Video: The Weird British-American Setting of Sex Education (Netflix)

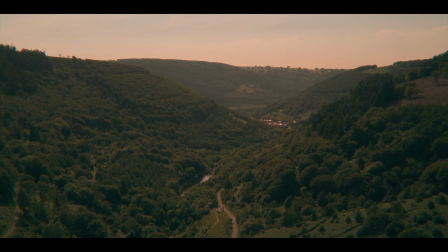3:58 And, finally, in a manner that's hard to explain, the organization and topography of Moorfield simply seem to evoke
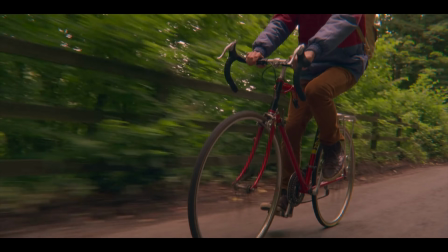4:06 rural America just as much as it does the English countryside. There are likely a whole host of other American influences on the show that we could pick out and a great deal of time could be spent going through sex education frame by frame highlighting some of these geographical incongruities. Nevertheless, I think to do so would be to buy into the idea that the show has done something objectively wrong in utilising this aesthetic. As I'll discuss shortly, all of this is intentional and television shows are simply not required to represent the world accurately, if such a thing is even possible. Yet, while I will defend Sex Education's ability to represent the world in whatever way it sees fit, I think it interesting to consider what this mashing together of English and American culture does to our experience of watching the show—who it implies it is intended to be watched by and how it might impact Sex education's ability to comment on the state of sex and relationship education in the present day. Before we go any further, a quick reminder that if you're new around here and this seems like your kind of thing, then you can subscribe and hit the notification button to get a little buzz every time I release a new video and a shout-out to Kaya Lan for signing up to the top tier of my Patreon page. If you'd like to join them in getting early access to some of my videos and copies of the scripts to them, then I'd be very, very grateful if you check out that page at patreon.com forward slash Tom Nicholas. With that out of the way, however, let's crack on with the video.
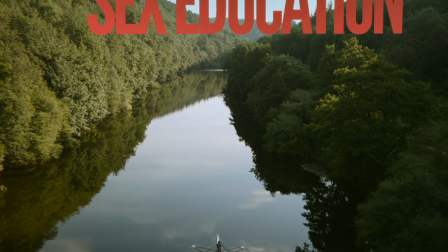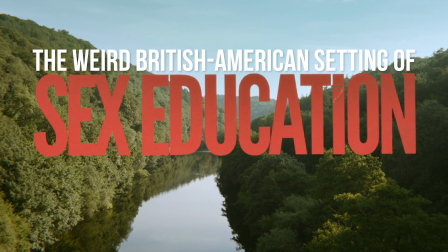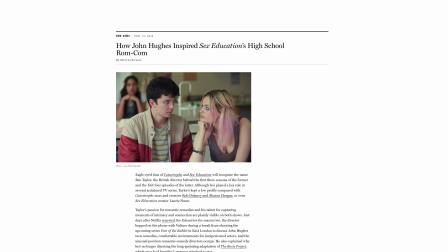5:55 In an interview with Vulture magazine in 2019,
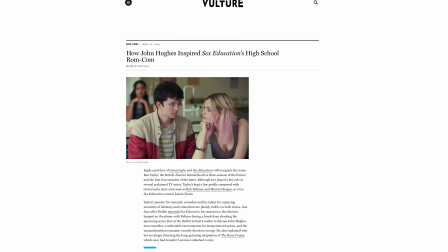5:58 Ben Taylor, who is one of Sex Education's two executive producers and the director of numerous individual episodes of the series,
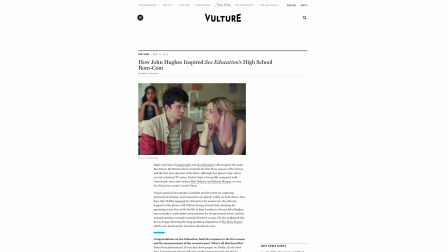6:05 suggested that the decision to draw so heavily on American influences in the show's aesthetic was made in order to tip a hat to the work
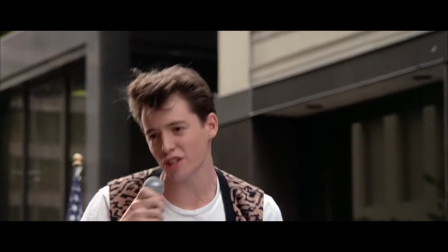6:13 of John Hughes, the writer and director of films such as Ferris Bueller's Day Off and The Breakfast Club.
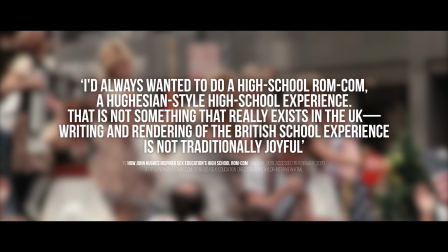6:20 He told Vulture that he'd always wanted to do a high school rom-com, a Hughesian-style high school experience.
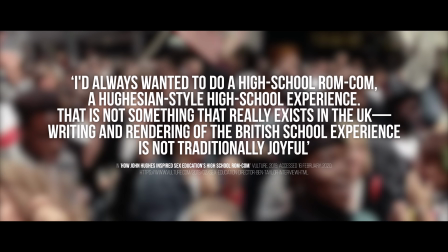6:28 That is not something that really exists in the UK.
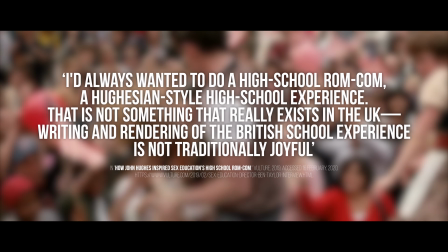6:32 Writing and rendering of the British school experience is not traditionally joyful.
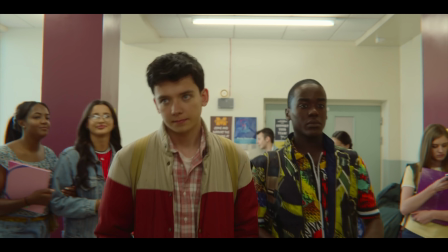6:37 And, for some, this will be explanation enough for the show's strange setting.
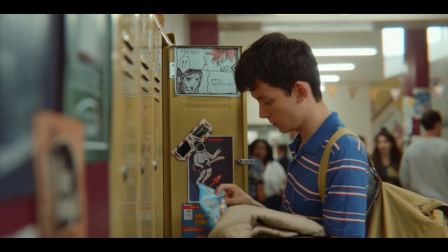6:43 It certainly gives rationale for many of sex education's stylistic choices, such as its witty, zinging dialogue,
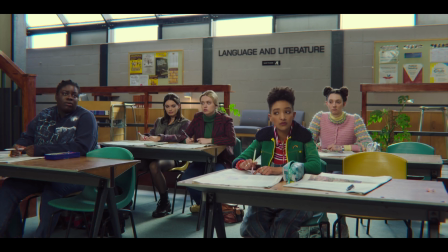6:50 its colour palette and some of the narrative tropes that it engages with.
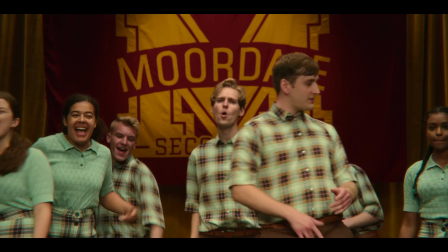6:54 Yet, personally, I think this raises as many questions as it answers.
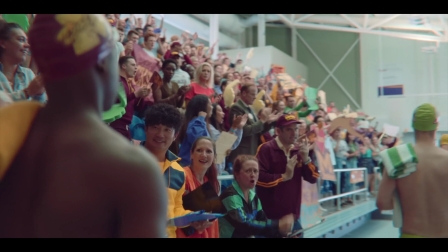6:59 For, again, while sex education is under no obligation to accurately represent the world as it actually exists,
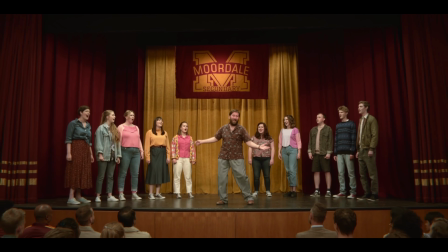7:08 the show's embrace of the mythology of the American high school, from its visual appearance to its social hierarchy and much more,
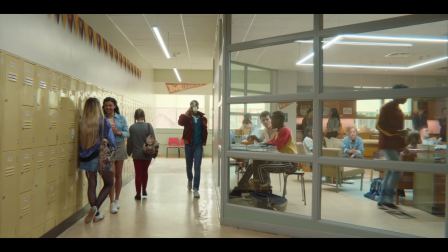7:16 however enjoyable, makes it hard to conceive of the show as a rendering of the British school experience at all.
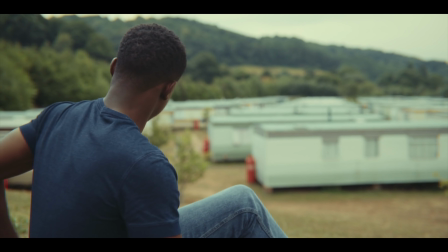7:24 Some more cynical viewers might argue that drenching the show in the accoutrement
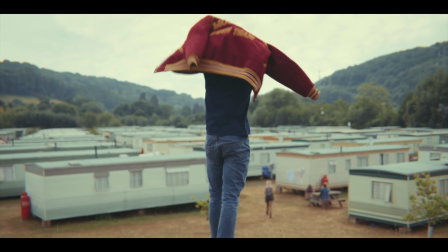7:29 of small-town America reveals lesser desire to represent the British school
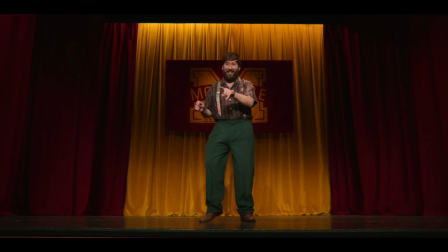7:34 experience more joyfully and more an attempt to ensure that the show
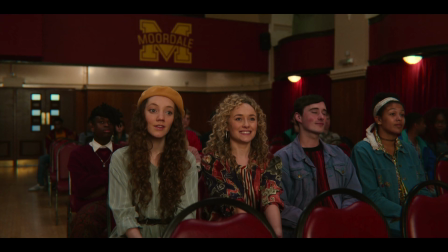7:38 can appeal to and be understood by an American audience. To draw for a moment on a little bit of literary theory, in his 1974 book The Implied Reader, Wolfgang Iser argued that although most cultural texts can be read, watched or viewed by anyone, most have in mind an implied reader.